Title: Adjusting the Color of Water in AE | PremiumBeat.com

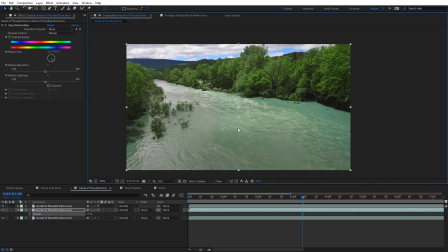If some cases it may look a little bit odd, particularly on a shot like this where you're looking directly down on it. Now, if it's just a quick cutaway shot, your client or someone else watching is probably not even gonna notice it at all. But if you do look at the footage for a while and you kind of notice something a little bit off, that's the reason. It's because, again, we can't change the caustic value.
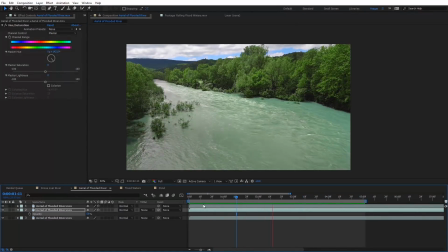We're just changing the actual color. And so again, here we can see a quick ramp preview of this. And considering where we started from with the muddy water and coming to this now, this quickly, I think it's a pretty good result. Again, obviously dial in depending on whatever shot you're doing so that it looks natural.
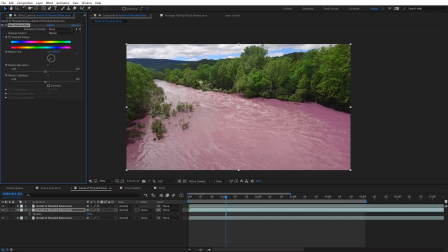And again, if you wanted to really make things trippy, you can just adjust the master hue up there and get all types of different colors.
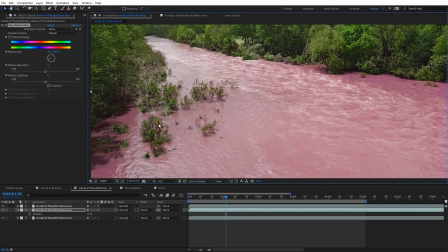I really like this particular method though, because you can see we didn't affect any of these trees that are here, and we still have the shadows and stuff, so it all works together quite nice.
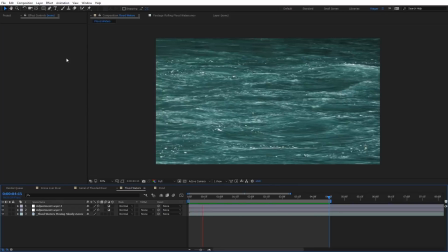And again, we're still getting those white highlights there. It looked really nice. Here you can see another example of some footage where I've used this effect on. This is kind of more of a stock footage type effect. But again, you can see we're getting some nice contrast, white highlights here.
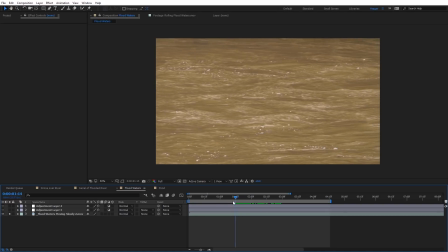And again, obviously, if we go back to the original shot, this again was also from that same day with the flood and the muddy water.
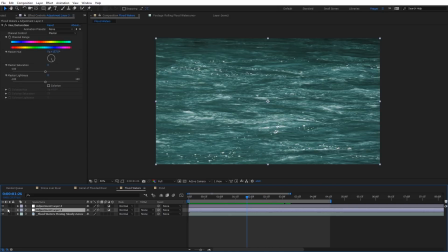And what I've done here, just to kind of walk you through this, I added an adjustment layer, which had a hue and saturation effect. You can see with that on and off. And then I added another adjustment layer that had a curves effect on it and a Lumetri color effect,
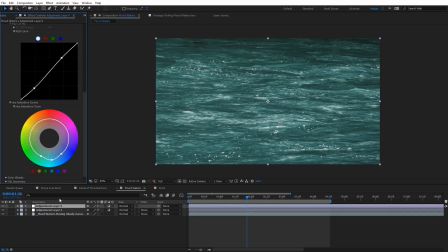where I just boosted the cyan saturation again, really adding some more contrast to the dark areas and those highlight areas.
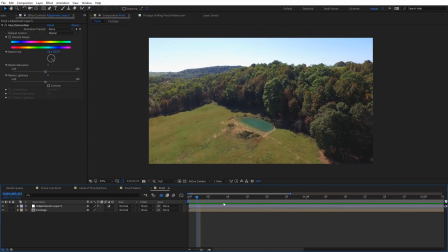Finally, another example where this technique can really be beneficial is on something like a pond or something like that, particularly if you're doing a real estate shot.
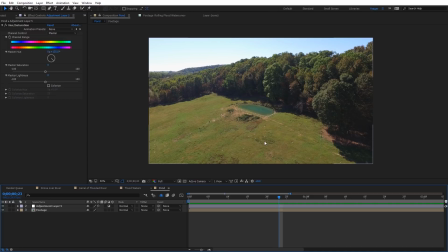And so you can see this here. I've tinted that pond more of a blue color. Obviously, in the country, ponds are prone to algae and all types of other things. So the actual color of them is not really going to be that appealing, especially on video when you're boosting the greens of everything else around it.
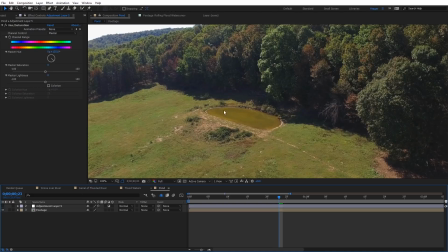So I'm gonna go ahead and turn off this adjustment layer, and you can see you get this really nasty green color tone here, not appealing at all.
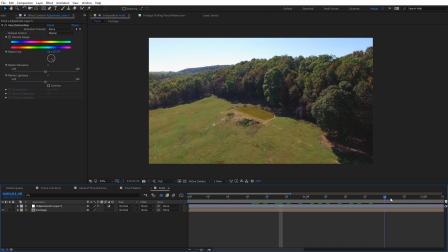It doesn't look very good for a real estate type video. But what I've done here is I've just added an adjustment layer, and I went ahead and just keyframed a little simple mask around that pond and feathered it.
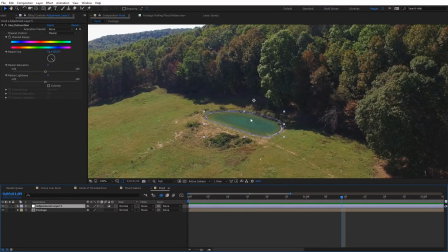So it kind of gradually goes from the original color into more of that blue color tint with the hue and saturation effect here. And of course, you could obviously adjust the color of that as well. You'll definitely want to dial the opacity back though, really meeting somewhere in the middle to get a more realistic type result.
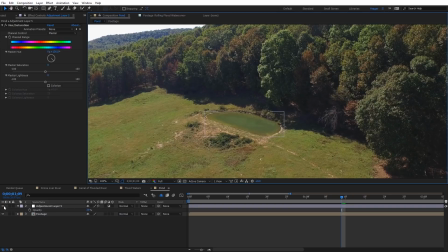You can see again, even though it still doesn't look the best, it's a lot better than what it looked like without it.
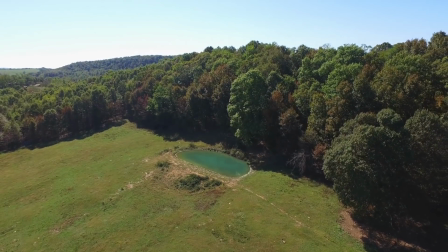So, all right guys, hopefully you picked up a few tips that will help you quickly correct the color of water on any landscape shots you have.
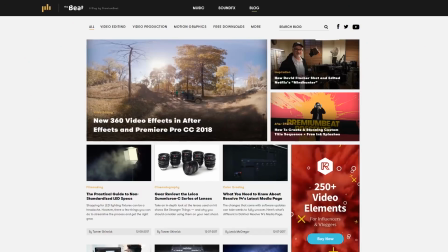For the project file from this tutorial and for more tutorials, make sure you check out the PremiumBeat blog page.
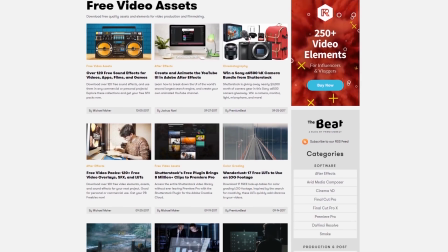They have lots of filmmaking tutorials, resources, and articles on there. This has been Charles Jaeger for PremiumBeat.com.
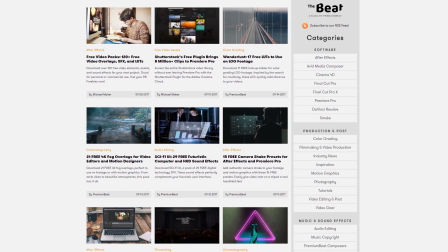Thanks for watching.